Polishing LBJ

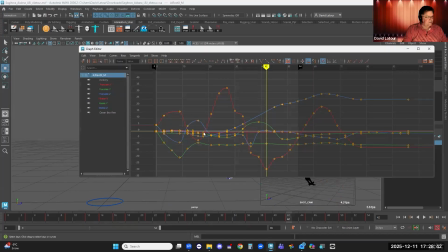[41:22]
Better for a second.
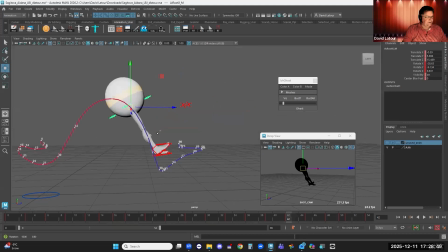[41:27]
Interesting. Okay. Grab you. Let's see here.
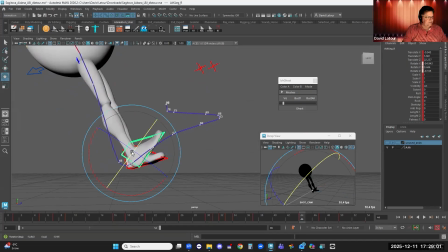[41:38]
That might be a little too extreme, but let's see here. I'm going to pull this up just a teensy bit. Just back off on the toe angle a little bit.
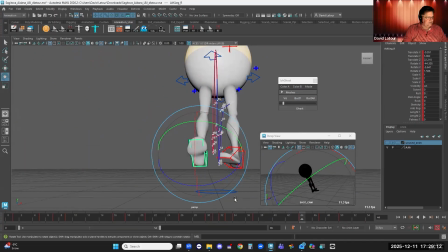Digging what you're doing here. I'm just going to see if I can get yeah, so just rolling the bottom of the foot towards us a little bit so it's showing a bit more clearly.
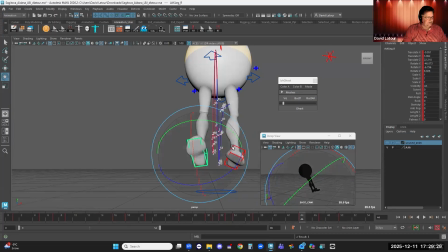[42:10]
That.
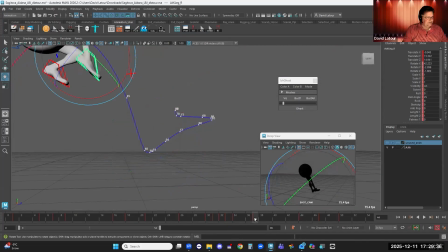[42:13]
These are interesting. Interesting challenges. Let's see you.
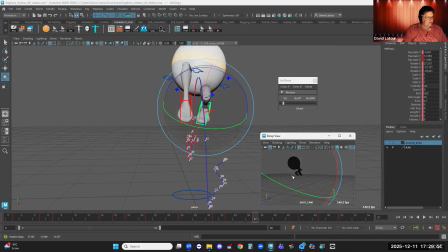So it's really this guy that's the biggest
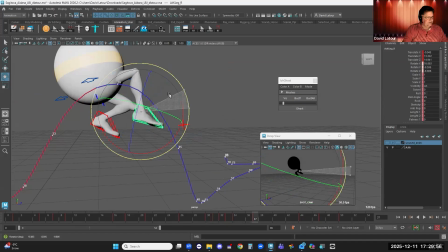[42:35]
difficulty, and I probably wonder.
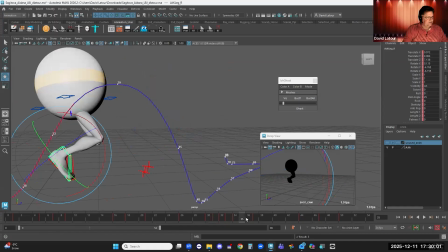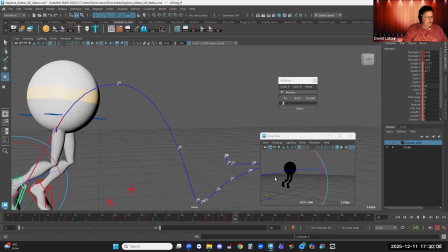[42:45]
Yeah, I think part of it is the way the feet transpose position in silhouette. So I can really clearly see, okay, here's his right foot, here's his left foot.
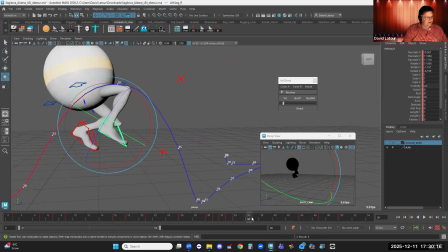[42:53]
At this point, they're like one on top of the other. And so when I get to this moment, it's like, I'm not sure who's who. So I just want to manage that transition a little better. Pull this guy.
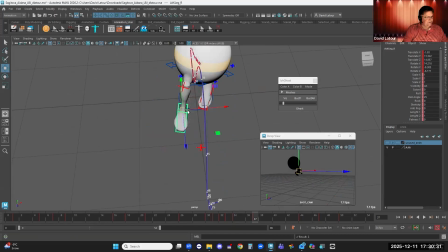[43:10]
See, I just want to do it with as few keys as possible. Like if I do this, pull him a bit more to the center line just to try and clarify that silhouette. Yeah, it's a really interesting challenge.
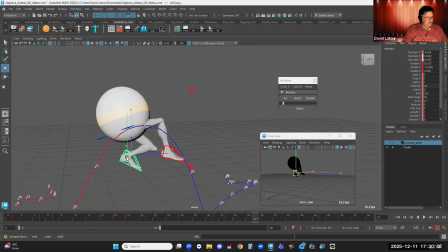[43:26]
What if I pulled this guy down a bit, just to separate out a bit of negative space there? Let me open up my shot cam a bit so I can see it more clearly.
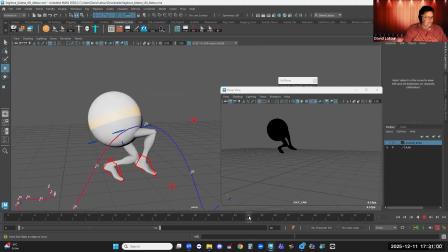Okay, so you,
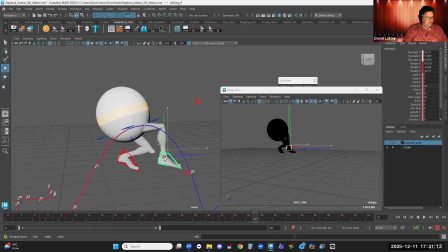[43:52]
I pull you like this.
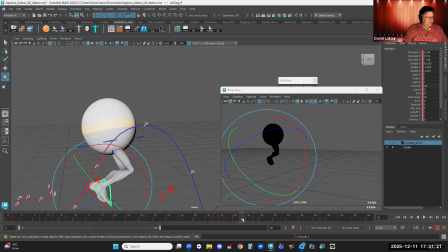[44:00]
There we go. Yeah, there's still a real challenge.
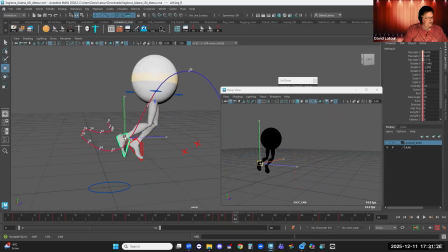[44:05]
Okay, what if I pull you back a bit like this?
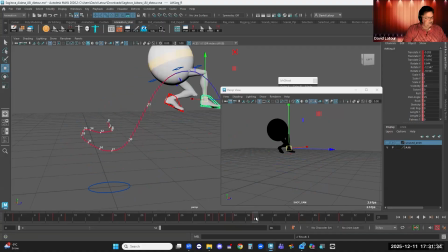[44:11]
So what I'm trying to do is manage the interpolation, but it's not doing quite so much. Yeah, it looks like I'm just gonna have to put an in between on that foot. Try this.
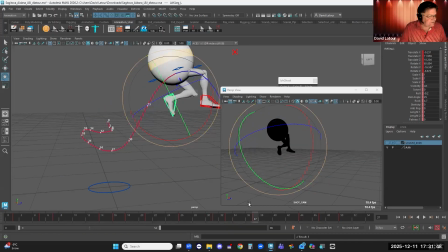[44:26]
What if I do this? Pull this foot just so that the angle, yeah, it's the 35 where it's a real problem. So I'm just gonna go like this. I'm gonna say
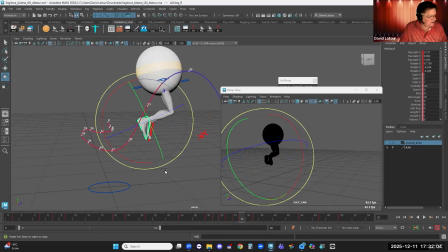[44:41]
I'm gonna pull you back just a scotch like this, and I'm just gonna pull you forward just a scotch like this. There we go. separating them out there.
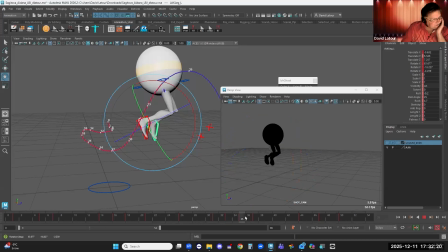[45:00]
Let's see how that transition looks now. Okay, maybe if I do this,
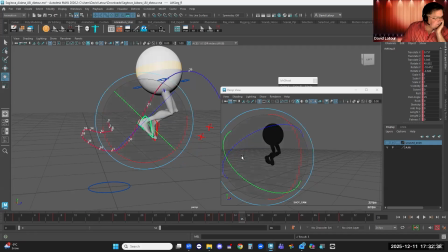[45:17]
that this foot starts to tighten up on angle. And it kind of goes in the vein of keeping the character looking a little nervous and awkward.